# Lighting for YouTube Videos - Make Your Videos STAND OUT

This is because these lights are around $50 for the entire setup, and they simply have a bulb and they don't dim or become brighter. So because of this, if I want the light to cast more on this side of the face versus this side, then I just have to move the lights farther and closer away depending on what type of look I'm going for. So let me show you this by showing each light individually and how these lights layer one another to create the 3-point lighting.
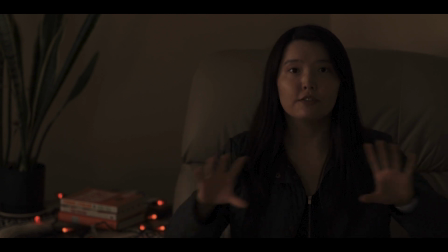4:36 This is what it looks like when I turn off all of my lighting and just have the natural light that is spilling in from the windows come through. As you can tell, it's very underexposed and it really has like no contrast or anything.
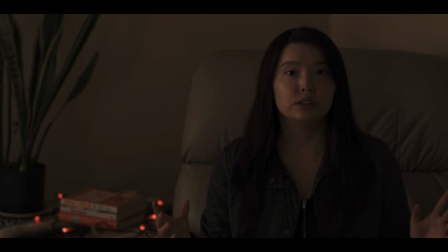4:53 This of course is not very optimal, and if you wanted to have better lighting, you could technically move towards a window. Again, you still won't get the best lighting this way, and you don't have much control over the lighting itself.
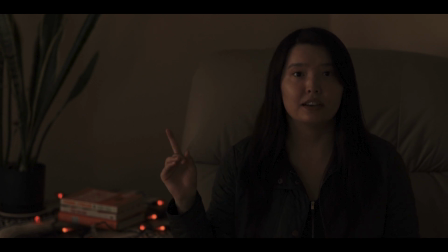5:09 Now, if I were to turn on the hair light, okay, so now we have the hair light on,
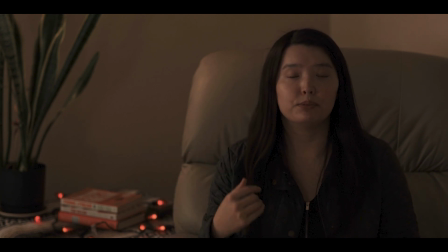5:15 and the hair light makes it so you have separation from the background to your subject. So even though it's very subtle, you might not necessarily notice this at first, it does fill in the hair that is here.
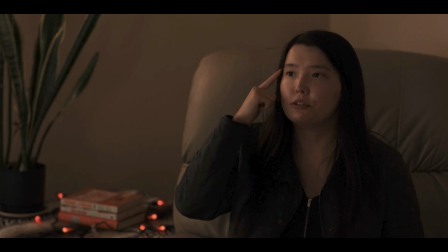5:32 And if I turn my face, you can see it spills on to my face a little bit,
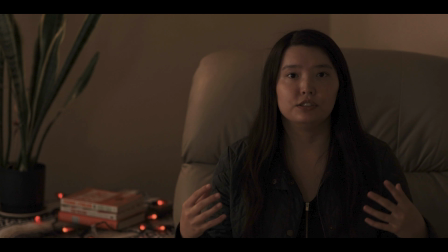5:38 and that is what a hair light does, is it makes you, the subject, pop out just a little bit more. It's a very subtle detail, but it helps a ton in creating your perfect lighting.
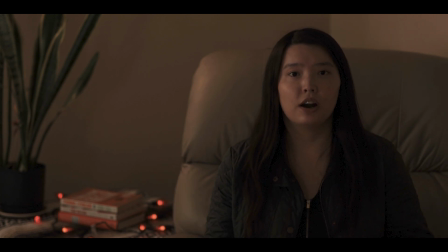5:51 So now if we were to go and turn off the hair light and turn on the key light, let's take a look at what that would look like.
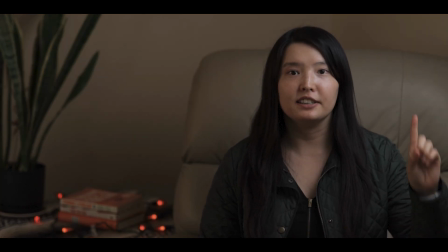5:59 So this is what it looks like when I have the key light on, and as you can tell,
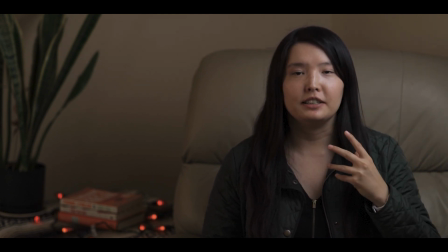6:04 it has a very type of harsh lighting and there's no contrast in the background.
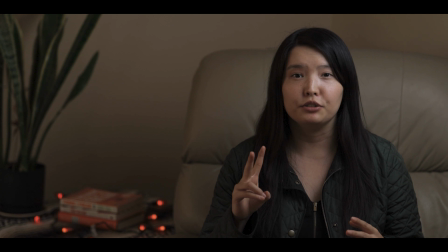6:11 So if you were to just have 2 lights and that's all you could afford,
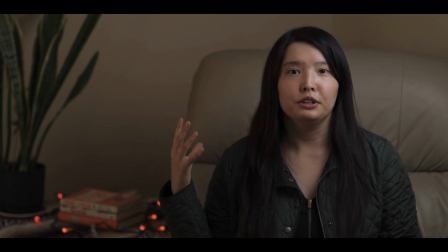6:16 then have the key light and then the hair light on you to create more of a contrast in your image. So now if I turn on just the fill light, let's see what that looks like.
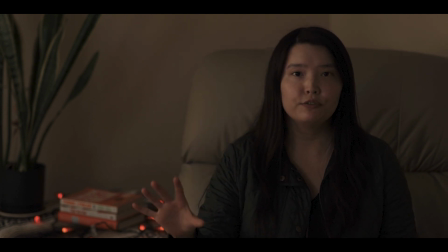6:29 So this is what the fill light looks like. And I have it pretty far away from me, again, because these lights are not adjustable. They don't dim or go to higher brightness. I just push the light farther away from me. And this is what it looks like with just the fill light.
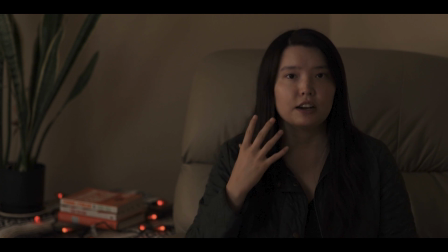6:47 The fill light is supposed to soften the other side of your face, while the key light makes it more brighter on this side. But if you want to fill in just a little bit more of the shadows, then you have the fill light,
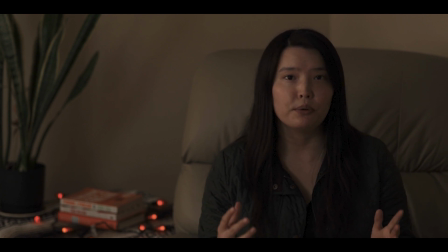7:02 and it also depends on what type of look you're going for. Again, if you can only afford 2 lights,
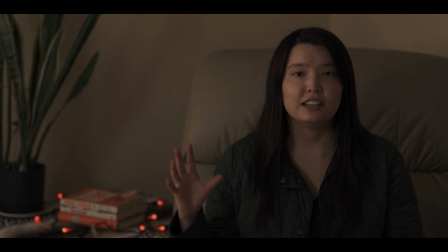7:08 I highly recommend you go for the key light and the hair light, but this is just a nice added bonus. It helps make the lighting softer and not as harsh on your face. So now if we turn on all 3 lights, the 3-point lighting, let me show you what that looks like.
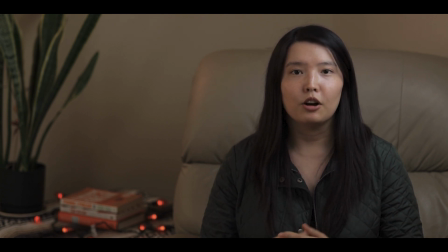7:27 So this is what it looks like with the 3-point lighting. The only problem is that even though I am lit very well,
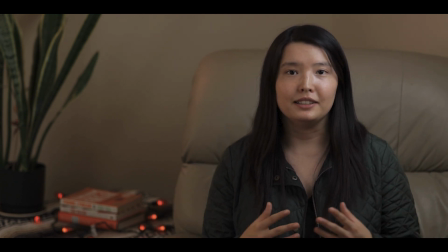7:36 the problem is this room is very beige, and it's the same color beige all around.
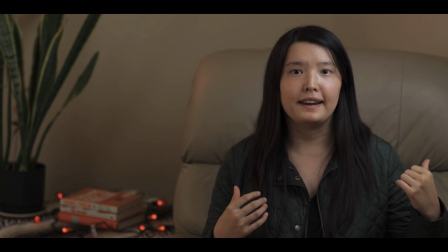7:41 There's no real contrast from me, the chair, and the background or the wall behind me. And so I kind of blend in with the scene, and it just doesn't look that pleasing.
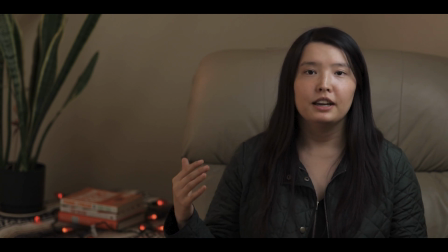7:55 Now, a way to get around this is you can buy a cheap background and you can have a light kind of be filling in behind you,
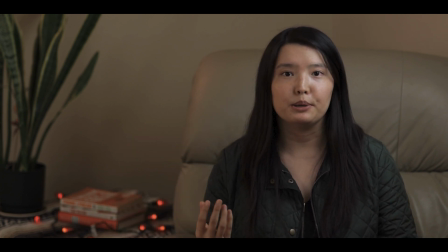8:03 which some people do.